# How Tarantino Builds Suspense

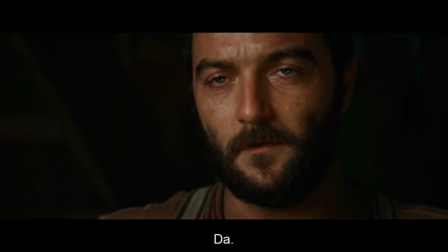[8:02]
Now the reason why this scene doesn't ever lose the interest of the viewer is because from the beginning
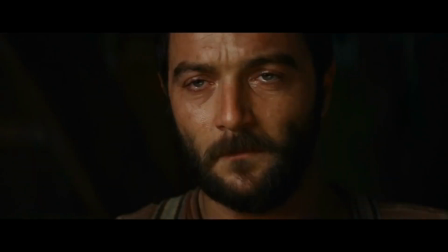[8:09]
when Londa arrives that is by itself something that would attract the viewer a little,
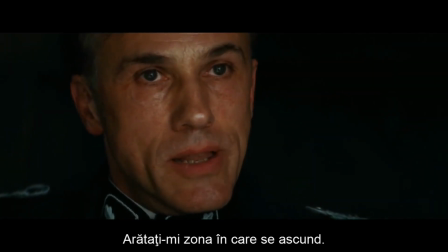[8:17]
but it doesn't really stop there. It easily could have. If Landa went in with his men,
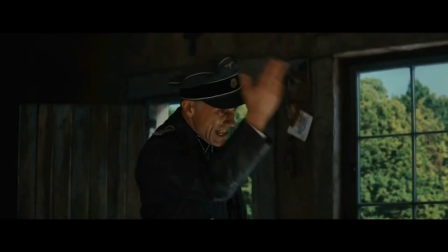[8:24]
tearing apart everything and shooting everything up, it would have been like any other opening action scene.
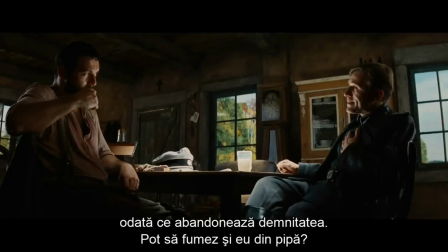[8:31]
But what Tarantino did was continue very, very slowly, building everything up with every little bit of detail slowly grabbing the
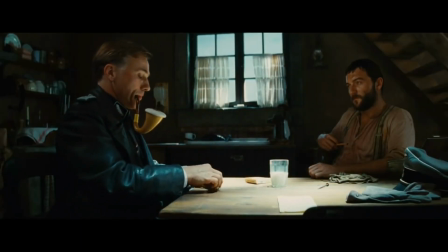[8:43]
viewer's interest more and more until the time came when Lapadit gave up. We were basically in his same position.
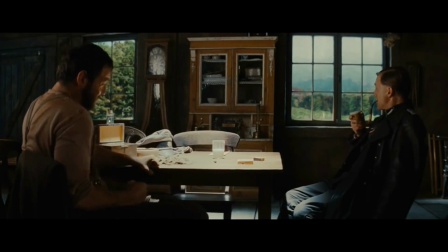[8:56]
Hans Landa became a scary manipulative figure and what the viewer wanted wasn't
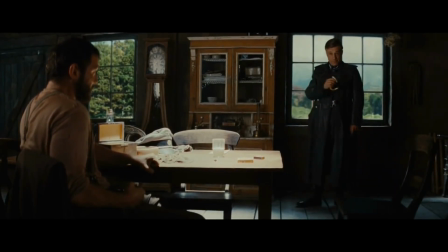[9:04]
to stop but to continue until they see this evil being get decimated.
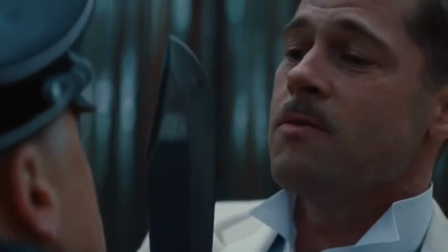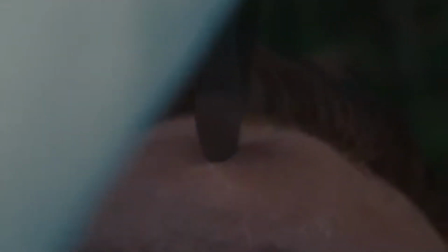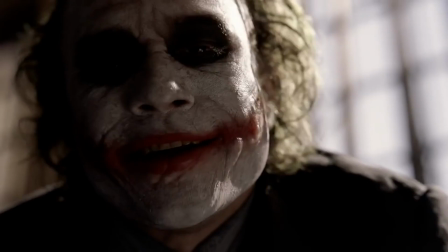[9:22]
The Dark Knight and Inglourious Bastards both show us exactly why introducing your
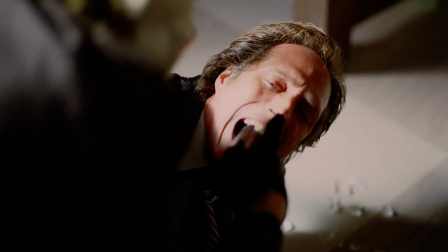[9:27]
antagonist in the beginning could be a lot more intriguing than your protagonist.
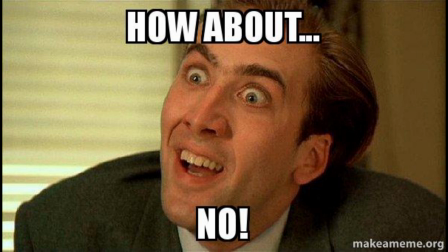[9:34]
But what about not intriguing your audience? One example out of a million that I wanted to look at is and forgive me for this
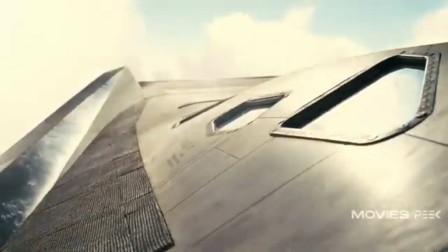[9:45]
interstellar it is undeniably one of my favorite movies but
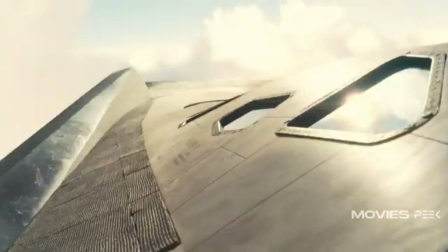[9:52]
it does have one flaw in its intro that being is that it starts out well enough
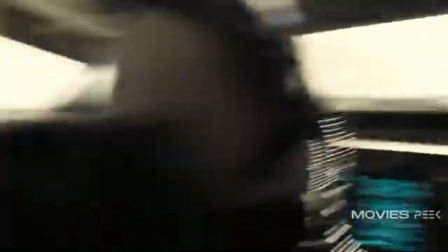[9:58]
with the yes a little cliche nightmare but still was
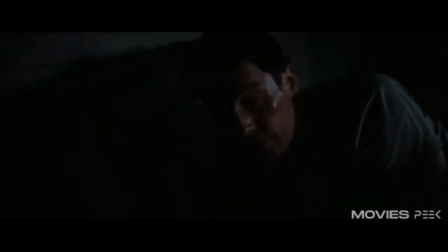[10:04]
working in the movie's favor now koop wakes up and finds murph his daughter
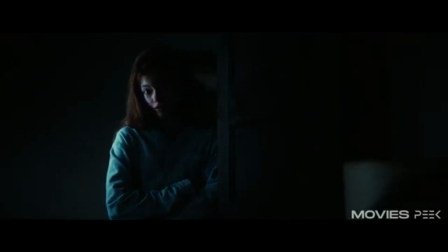[10:09]
she tells him about seeing ghosts foreshadowing the later part of the movie
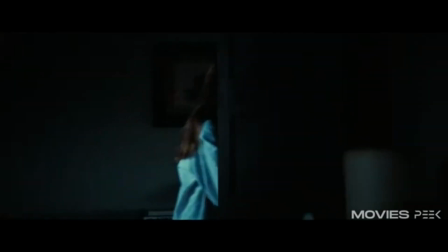[10:15]
and that's all still pretty promising as an intro until Coop gets
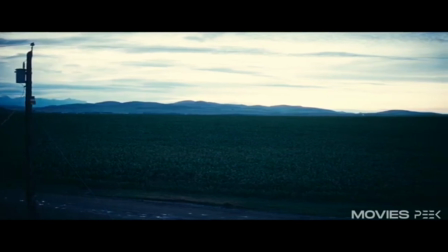[10:21]
up to the window and it reverts to this documentary in the future mostly we had
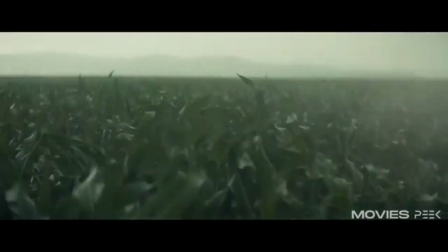[10:27] dust I
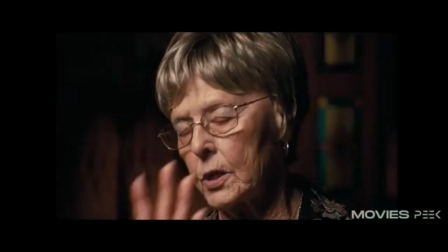[10:30] guess I can't describe it It was just constant, just that steady blow of dirt.
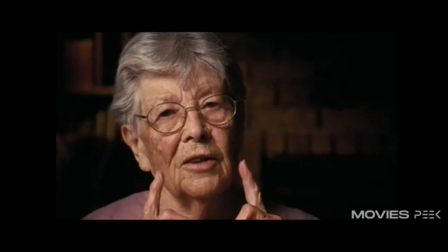[10:38] We wore little strips of sheet sometimes over our nose and mouth so we wouldn't read so much of it.
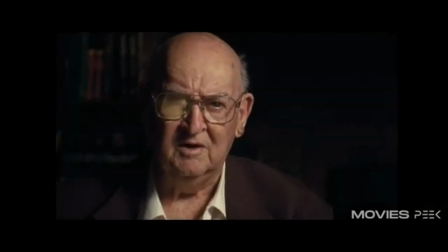[10:49] Well, when we set the table, we always set the plate upside down, glasses or cups, whatever it was, upside down.
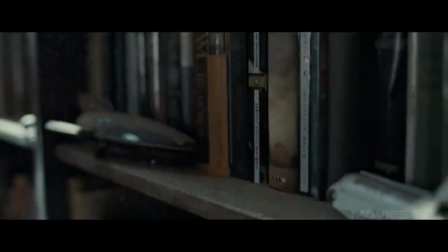[10:59]
It was absolutely unnecessary and made me furious that
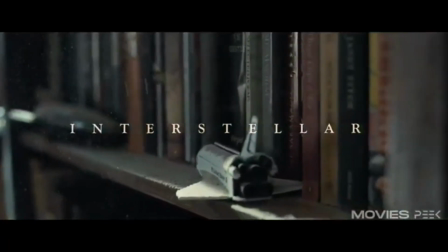[11:05]
someone as seasoned as Christopher Nolan could make such a dumb mistake.
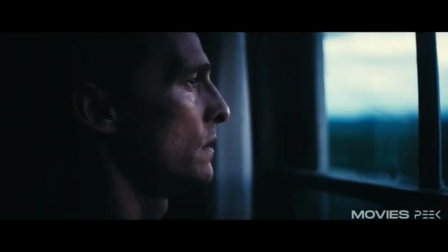[11:10]
They're talking about the farming and how it was back then. Old Merv is talking about her dad. and the problem with that
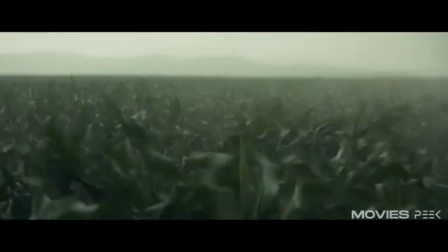[11:19]
is that later on in the first 20 minutes of the movie
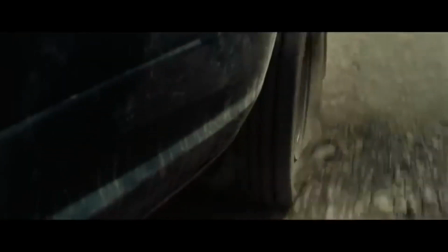[11:24]
it becomes almost completely useless
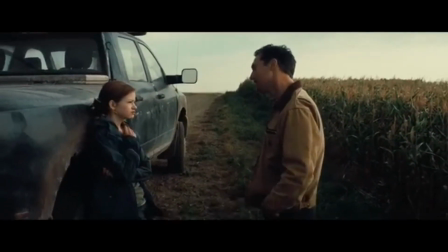[11:29]
because during that time they were showing us how these people's lives were like
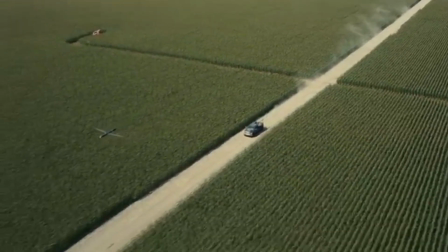[11:34]
in our near future but the people in the documentary already talked
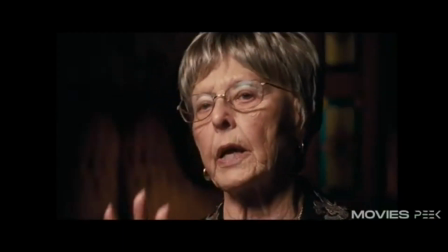[11:39]
about how it was like before
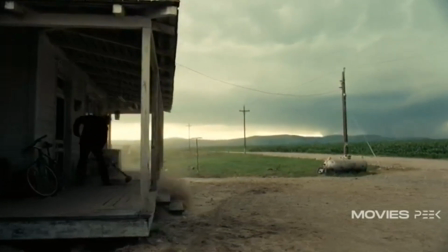[11:42]
and that brings us to the most important factor in this Which is show Don't tell
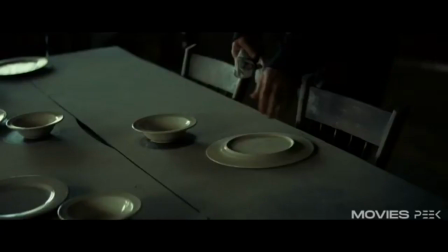[11:50]
That's the thing about that intro Christopher Nolan could have completely cut out that whole segment And it wouldn't have changed a thing